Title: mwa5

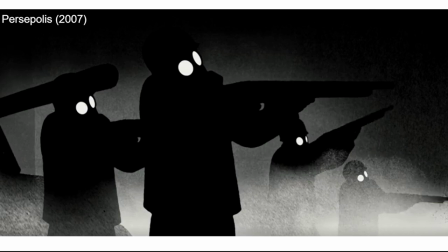0:00 I'm Alexander Langston. This is my major writing assignment 5 for Composition 2. To provide additional context, I watched Persepolis through YouTube movies as I missed the class where we finished a movie. So to begin with my thesis, in Persepolis,
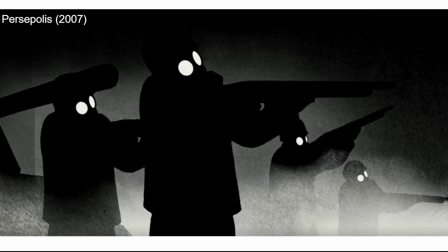0:16 Strappi uses the black and white color palette and strategically distant framing to reveal how authoritarian power erases individuality, especially in moments of state violence such as the early uprising when the Shah's forces fire into the protest crowd and the protesters evolve into pure black space.
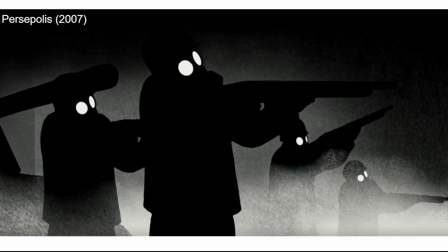0:35 And in the background, you can see the Shah's forces here, and you can see how they're blacked out, and it removes a lot of the characteristics from them besides their white eyes, and it's how she uses this black darkness to portray her message.
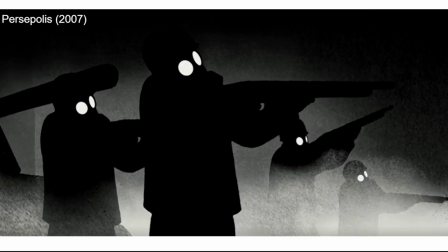0:51 So today I will analyze the missing piece in Persepolis, focusing on how Satrapi's use of color, lighting, and shot design communicates political and emotional meaning. This approach matters because Persepolis does not portray violence through blood or realism. Instead, Satrapi conveys it through psychological and cultural destruction caused by dictatorships through the visual erasure.
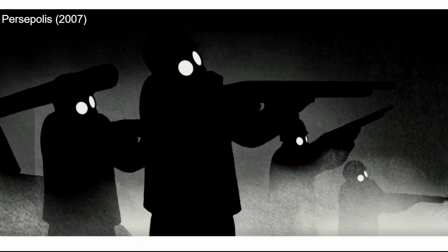1:12 The film becomes its argument. Color, framing, and contrast reveal the emotional truth of living under authoritarian rule. So, the film's use of black and white is itself a political statement. The removal of color reflects how authoritarian regimes remove nuance, individuality, and emotional complexity.
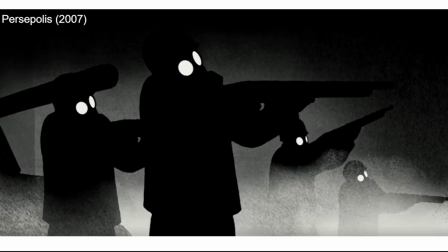1:30 Under the dictatorship, people are forced into rigid categories: loyal or traitor, pure or impure, believer or infidel. The monochrome world mirrors this binary thinking, showing a reality strip of stability.
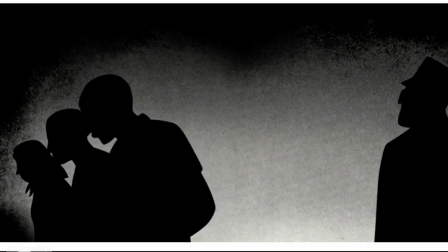1:44 So you can see this here, and this is after the Islamic Revolution, when the Islamic government comes into power. You can see how it strips the character from the prisoners and the guard before they are executed. So to continue, black functions as the most attractive and consuming element in the film.
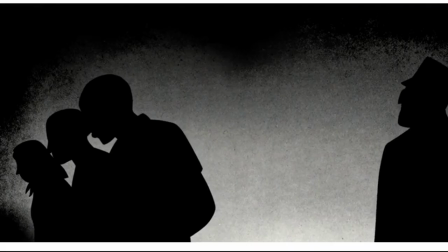2:00 It is not just background darkness, it spreads and devours the image. In the uprising sequence where all the Shah's soldiers fire into the crowd,
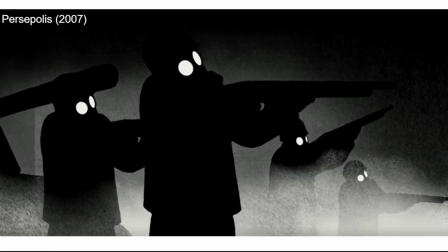2:11 at 8:22, the people lose all detail, becoming faceless silhouettes until the frame turns almost completely black. The missing scene literally erases them from existence. The visual disappearance expresses that authoritarian power does not just kill, it makes people invisible by removing them from history itself.
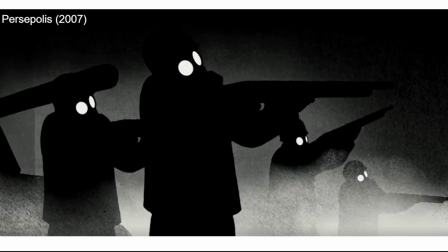2:29 Use of framing in the shot identifies this idea of erasure. Satrapi often places Marjorie or entire crowds in this wide distance shot that leave large amounts of negative space around the figures. These wide frames emphasize how small some figures appear against the vast machinery in the state.
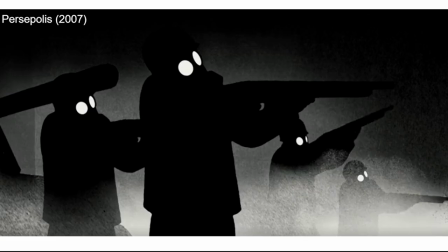2:49 As she grows older, the repression increases, the framing again distant and empty, a visual sign that the regime has reclaimed power over her identity. The same visual language continues in Uncle Anoush's imprisonment and execution sequence at around 22:20 within the YouTube movie. As Marge narrates the story, the darkness overtakes the entire frame until the only small white details remain.
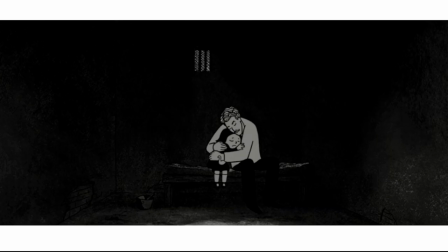3:14 Satrapi avoids realistic violence. Instead, she uses black negative space to represent how political power erases both body and memory. The regime's violence is made visible through absence, and this can be seen in this scene, as in this scene it fades to black, and all that is left is just Marjorie and Uncle Anoush before he is executed.
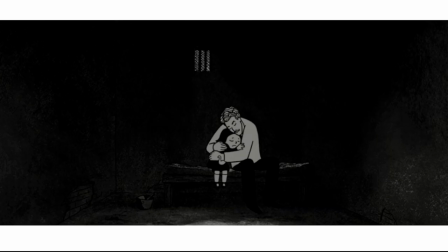3:34 And to continue this idea of that it does not show violence, it shows erasure, we never see Uncle Anoush get executed. We do see, though, is it fades to black, and later that night as Marjorie speaks to God, she asks why he was executed, why did he die?
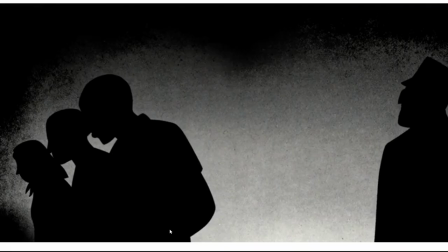3:47 And another example is during the bombing sequence,
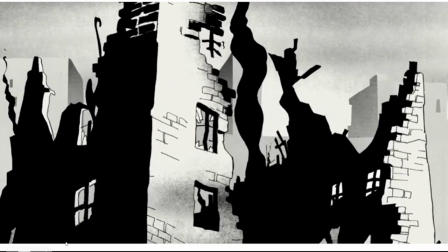3:51 where at about 41 minutes and 52 seconds, when Marjorie sees the rubble of her neighborhood. The frame is nearly pure black with only fragments of light outstraying the destruction. The lack of color and detail turn the scene into a distraction of emphasizing loss rather than a spectacle.